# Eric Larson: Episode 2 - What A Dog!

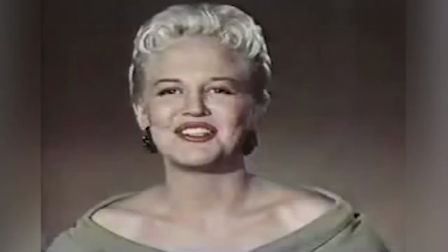(4:09)
And these are things that you try to pick up from the human being and translate into the animal.
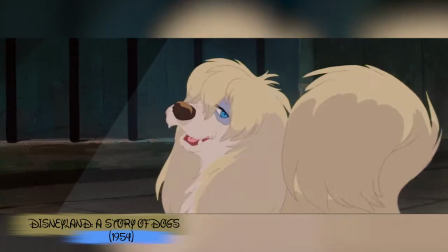(4:17) You can never tell when he'll show up. He gives you plenty of trouble.
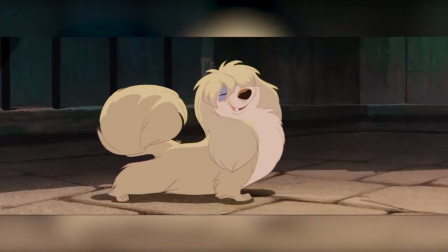(4:27) I guess he's just a no-count pup. But I wish that he were double.
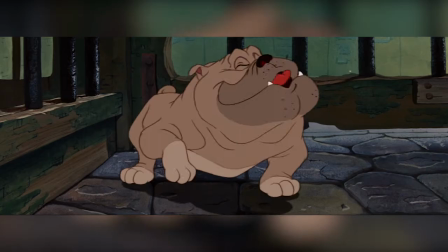(4:35) He's a tramp. He's a rover. And there's nothing more to say.
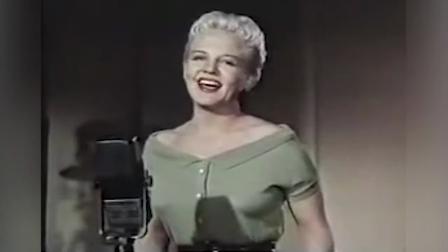(4:43) If he's a tramp, he's a good one, and I wish that I could travel his way.
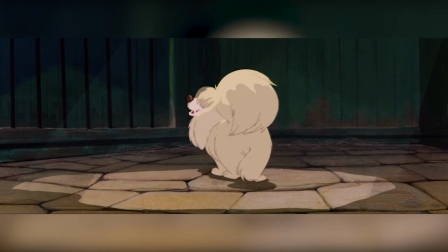(4:51) Wish that I could travel his way.
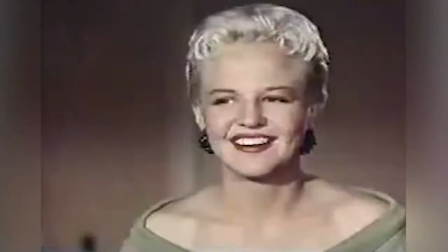(4:57) Wish that I could travel his way.
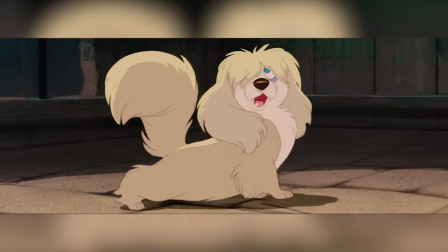(5:02)
The tone of the walk and the spacing between Peg's steps were enough to tell the audience she's a seductive, free spirit.
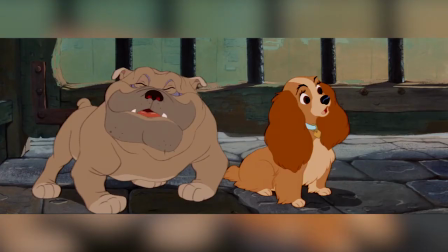(5:09)
Or, in layman's terms, va-va-voom!
Oh-oh!
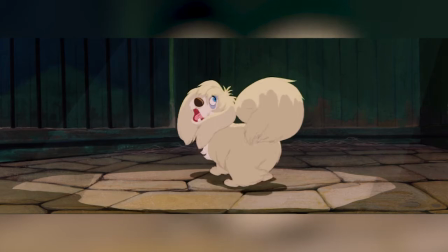(5:13)
Bernie Mattinson remembers, it was interesting because here was Eric, who's a Mormon, and he's animating this sexy girl and having the best time.
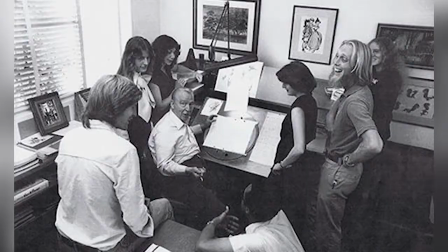(5:22)
Unfortunately, Eric's next project proved to be a very negative experience for him and turned his career in a direction he was never able to overcome.
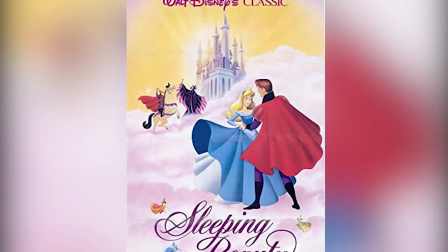(5:30)
So get ready for the drama. Sleeping Beauty had begun story work in 1951, and voices were recorded soon after.
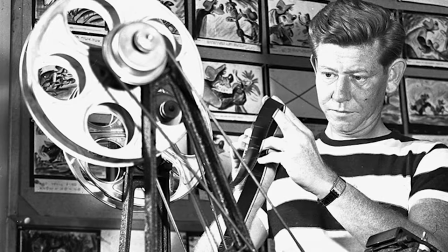(5:38)
But in December 1953, Wilfred Jackson, who up to that point was directing the project, had a heart attack and had to step down.
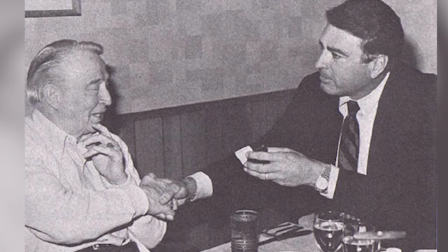(5:46)
Eric was chosen to take up the mantle of director for the entire film.
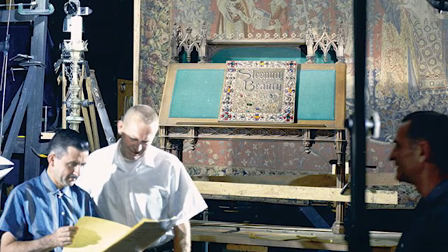(5:51)
However, the production proved to be extremely difficult, and things moved extremely slowly.
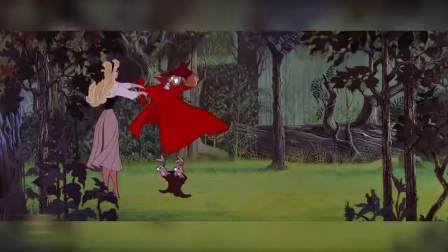(5:56)
Eric got his first sequence to work on in Sleeping Beauty and had very little help, remembers Bernie Mattinson, who would later assist Larson for a dozen years.
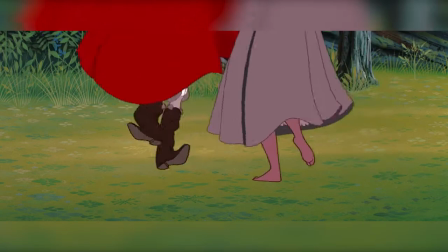(6:06)
Even his longtime assistant George Gepper was modeling things for Disneyland, so everything moved very, very slowly.
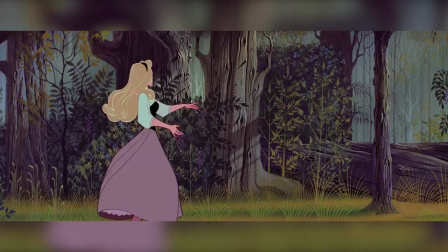(6:14)
Eric was also one of those very precise people, so when he handed out sweatbox notes, he told you exactly how to correct the situation.
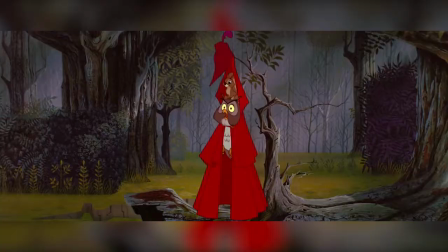(6:22)
The notes were very long and detailed. I think management looked at those notes and thought, this guy's making too much work for these people.
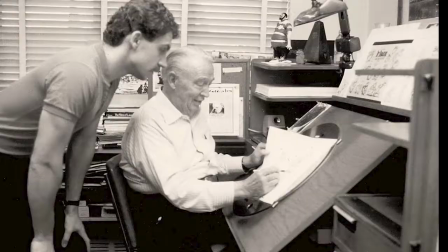(6:29)
It was wrong that he got a lot of blame for it.
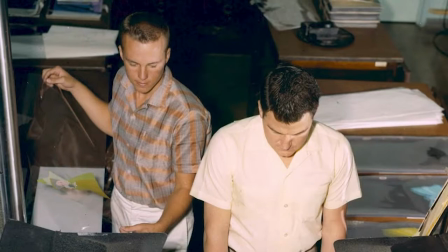(6:32)
Although he was good at paying attention to detail and was always very patient, he ultimately didn't have the leadership to put everything together and keep the production moving.
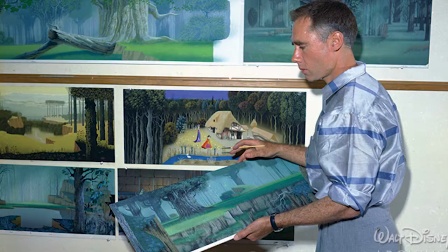(6:41)
Larson struggled with being a hammer and didn't do much to prevent tensions and problems on the production, such as Avon Earl's over-dominance of the film.
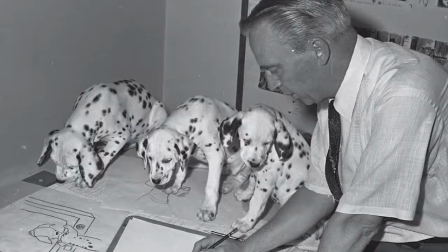(6:49)
He also got a lot of blame for the large budget of the film.
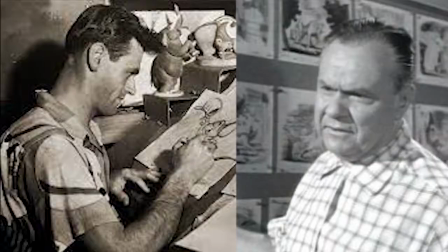(6:53)
Sadly, in 1958, Eric was removed as director of Sleeping Beauty, and Wolfgang Reitherman and Jerry Geronimi finished the picture.
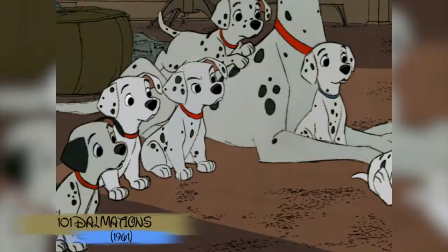(7:01)
On Disney's next film, 101 Dalmatians,
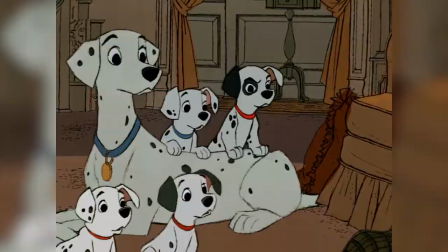(7:05)
Eric got the opportunity to be a directing animator one more time, where he animated a lot of the puppies.
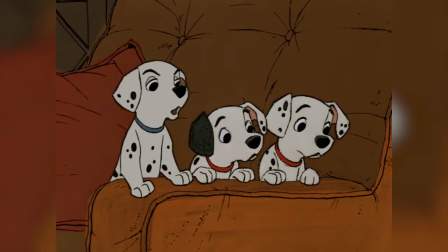(7:11)
Larson's most notable scene in the film is the one where all the Dalmatians are watching TV.
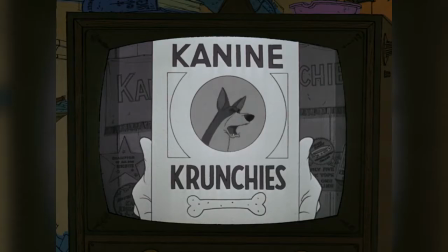(7:16)
You know, probably the most adorable scene in Disney history.
Ooh, that reminds me, right about now I could go for some canine crunchies.
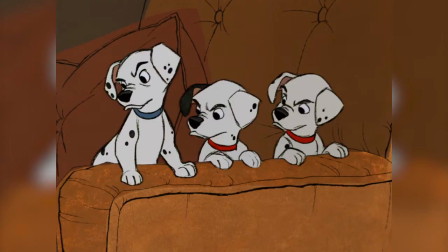(7:24) I'm hungry. I really am. I'm so hungry I could eat a whole elephant.
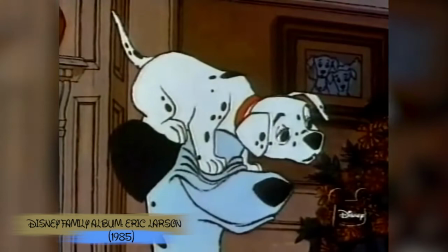(7:31)
Whatever those puppies did, it was something that someone in the audience's kids had done at one time.
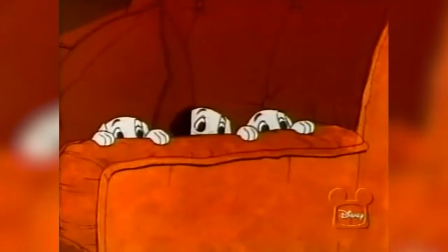(7:39)
They wanted to see television, or they were hungry, they wanted something to eat.
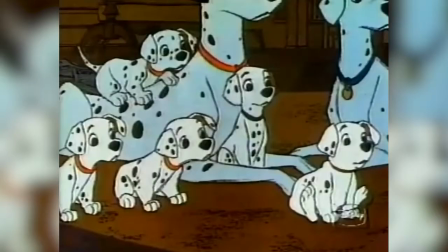(7:43)
Their emotional things, their emotional attitudes were the attitudes of youngsters.
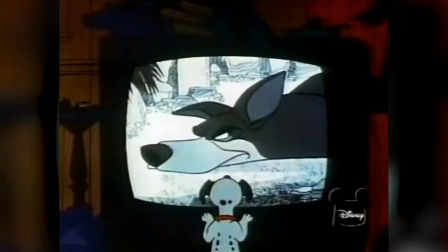(7:50) Get down, you're blocking the view of the television set, you know, I can't see.
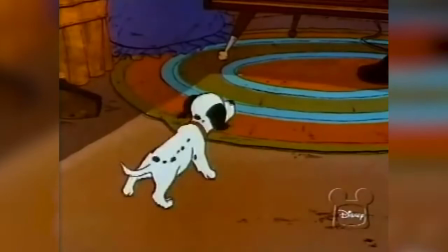(7:56) Lucky, get down.
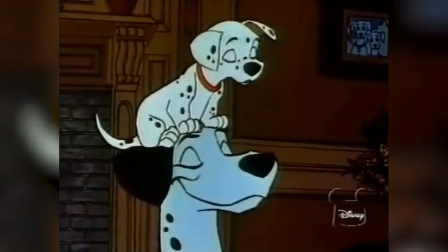(8:03)
With the parents, again, you were trying to reflect back at the way your parents treated you.
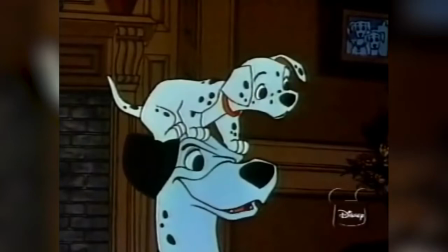(8:11)
Pongo had no qualms about allowing one of the puppies to sit on his head and while they were watching television.